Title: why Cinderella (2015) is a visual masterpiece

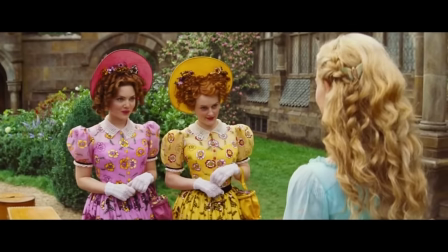24:33 As an adult, she keeps her braids but adds ribbons and butterfly clips, then a black ribbon when she's grieving.
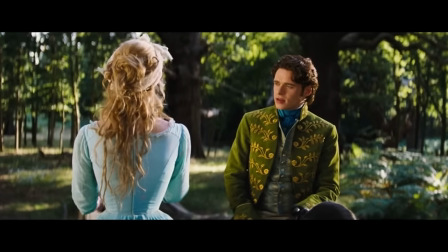24:39 By the time she's overworked by the Tremains and meets the prince, there are literal knots in her hair with only a ragged cloth to hold it back.
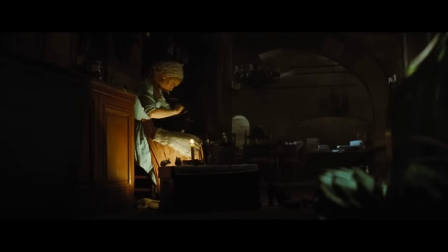24:47 Again, this is something new the live-action offers us, with a visual decline of Cinderella referencing the increasing abuse that she goes through.
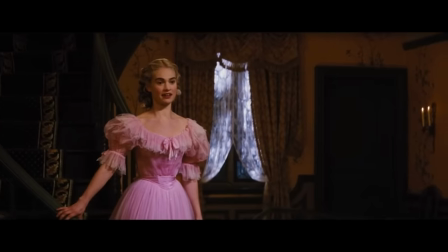24:54 But I do love how her pink dress is reminiscent of the animated version. It's simple and young looking, she doesn't wear any jewelry or heels because she doesn't have any.
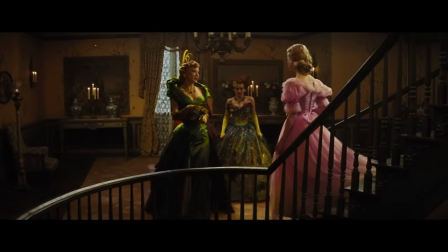25:02 In fact, she's still wearing her blue slippers here, but they've faded to brown. You can see how sweet and delicates the light pink looks in comparison to
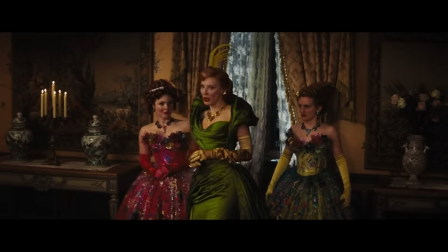25:11 Anastasia's hot attention demanding pink and if you notice it's light and flowy.
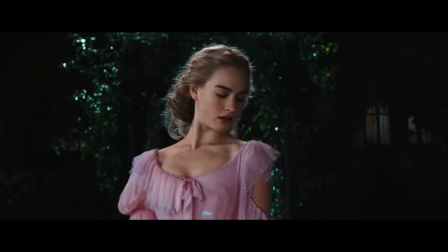25:16 When the fairy godmother transforms her dress she keeps some of these elements like the soft flowiness.
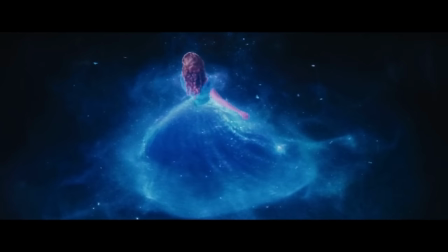25:22 I don't even think I need to argue why this ball gown is stunning or why it's the best live-action princess dress.
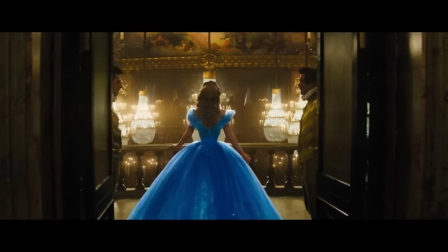25:29 The excessive skirt, the over-the-shoulder sleeves, the iridescent layers and just look at the way it moves like she looks like she's floating.
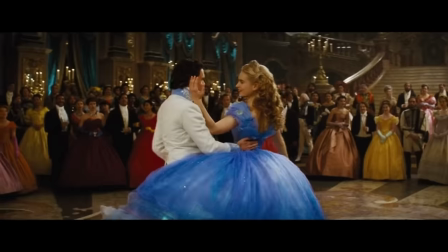25:37 The dress alone adds so much to this scene and it looks so pretty even when she's running away.
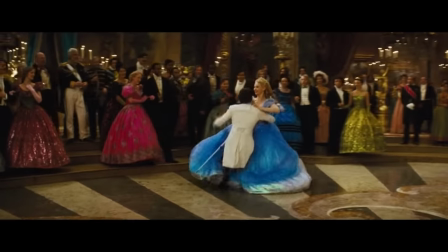25:43 This dress took 500 hours to make. They had eight different versions for the different scenes that she was doing.
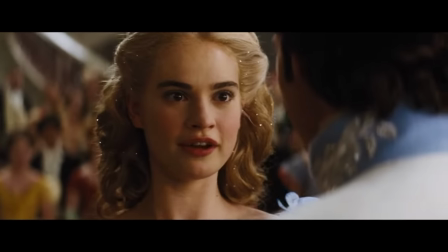25:50 Her hair and makeup are also so pretty. I love that they placed crystals throughout her hair and on her chest to make it look like she's glowing and sprinkles in fairy dust.
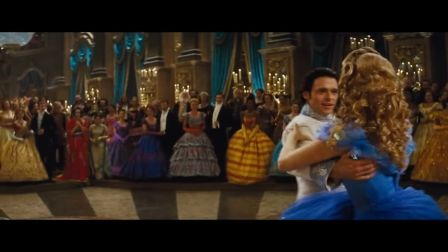25:59 They also weaved her hair to make it look like a tiara without her actually wearing one.
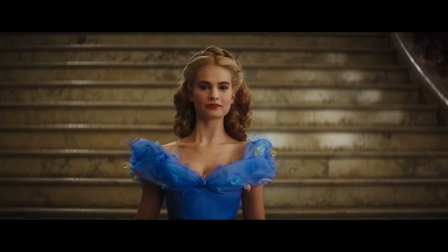26:03 Everyone else has these massive jewels, yet she stands out with her simplicity, and it reflects her character so well.
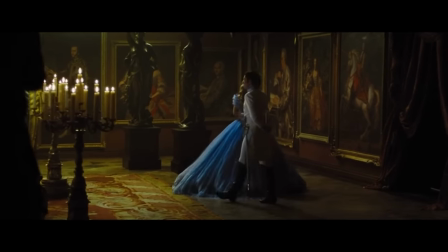26:10 This whole look is just so magical and so worthy of being made into a live action. Also, Sandy mentioned in an interview that she was aware that this dress would be scaled down to doll size and for little girls to wear,
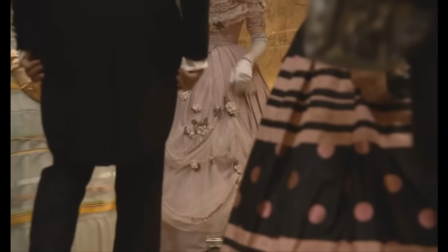26:24 but that wasn't the driving force of her design. And I really feel like that's how you have to approach the costumes in these movies.
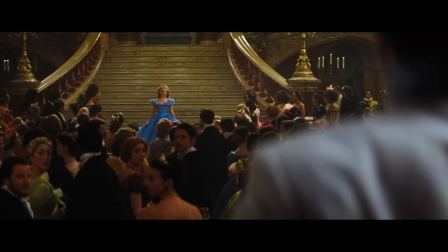26:31 Make something fantastical and unbelievable and then when you mass market it then you can reduce the details for toys and for kids
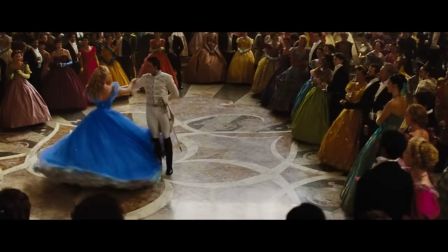26:39 because you're probably going to do that anyway now there is one thing wrong with this dress okay i know how dare i even say that but just hear me out for
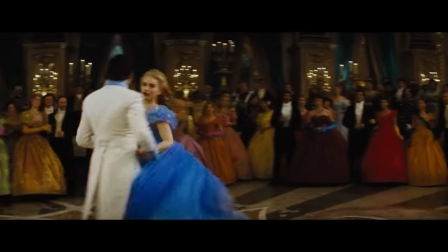26:47 a second the only thing that's wrong with it is that this dress was digitally recolored for the final version of the movie
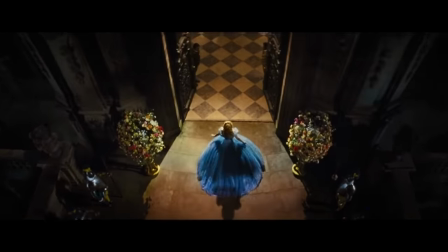26:54 now it does make a lot of practical sense it makes her stand out better against the gold of the palace.
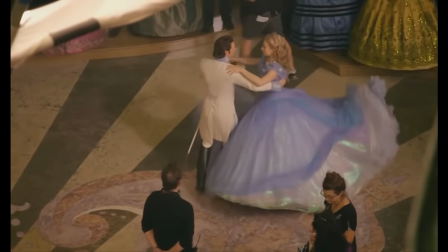27:00 The only thing is I wish they kept the multicolor effect of her skirt because
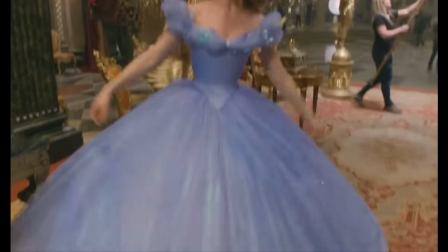27:05 in the original dress there are all these shades of lavender and blue and periwinkle.
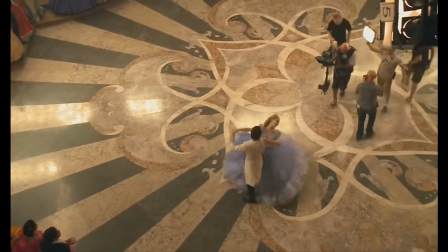27:10 I just wish they amplified the saturation of the existing colors instead rather than a complete wash of the blue.
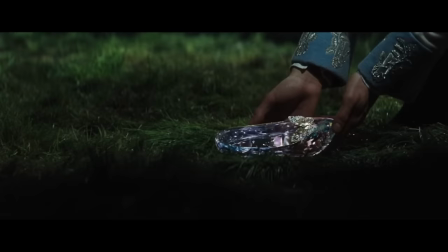27:17 You let me know what you think. I don't know if that's a controversial opinion. There's also her glass slippers. I mean they're gorgeous.
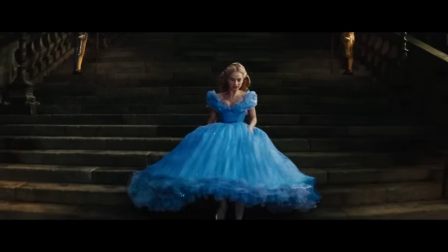27:22 They sparkle. I love how they're made out of crystal. This was actually designed by Swarovski as well.
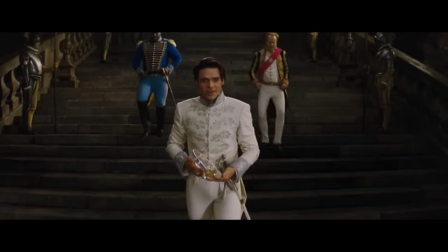27:27 And the design is based on, I believe, an 1800s shoe. It's five inches with no platform.
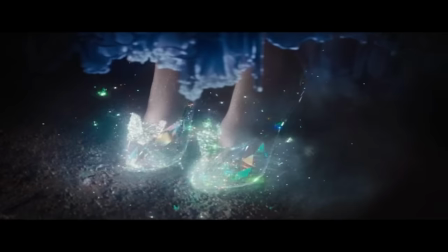27:34 And fun facts, Lily Collins never actually wore these shoes. She had stunt shoes. I think they were leather and they had to CGI it in when they put her shoe on in the movie.
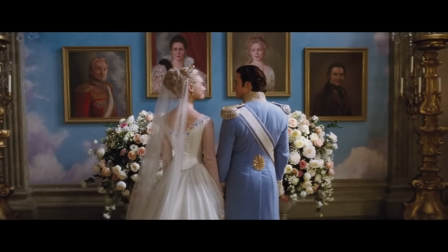27:43 Lastly, there's her wedding dress. Another stunning outfit.
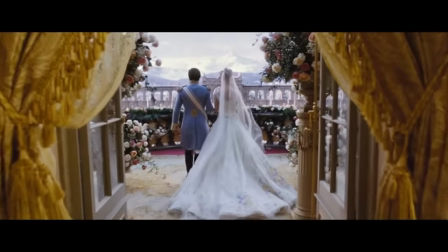27:47 All the flowers that you see on the train and on the dress are hand painted. and I love how this is a callback to the beginning with her wildflower sundresses.
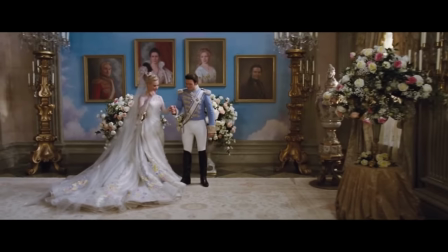27:56 The silhouette of the dress is sophisticated but still simple.
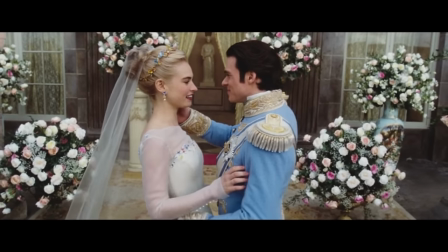28:00 I really love how the costume designer said that since Cinderella wins the prince's heart through her goodness, she wanted to show that through her clothes.
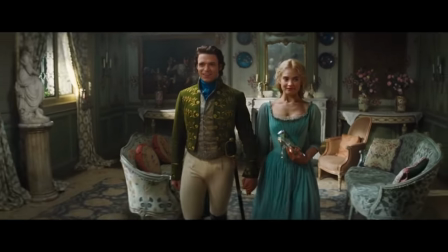28:08 So even though she's royalty now and she has all these riches, she's still quite modest and simple in her wedding dress.
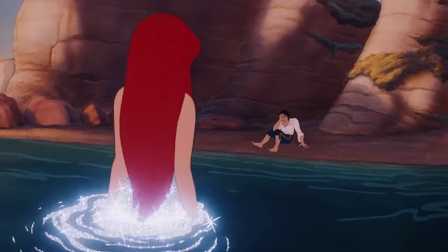28:14 Again, there's so much thought into the decisions behind these costumes. I'm still stunned that we didn't get an Ariel sparkle dress.
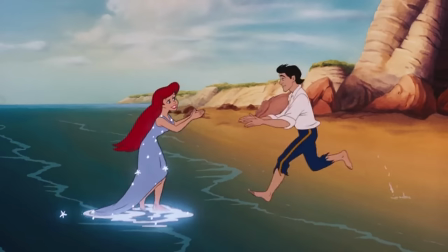28:22 I mean, think of the cultural impact that that sparkle dress could have had on the world.
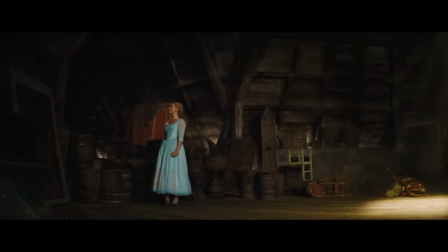28:27 And even though Cinderella only wears like one dress before her ball gown, it makes sense for the story.
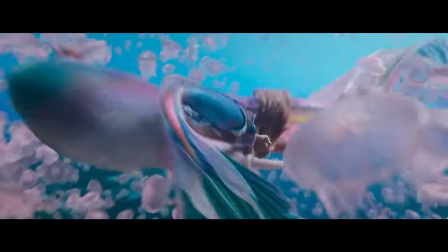28:33 The fact that Ariel only wears one dress over three days is such a missed opportunity, I think.
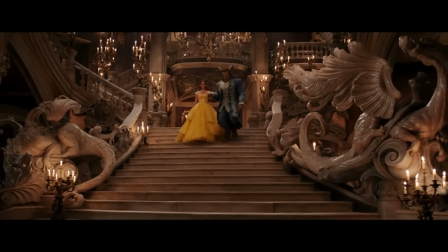28:39 And don't even get me started on Belle's dress. I mean, this is a travesty.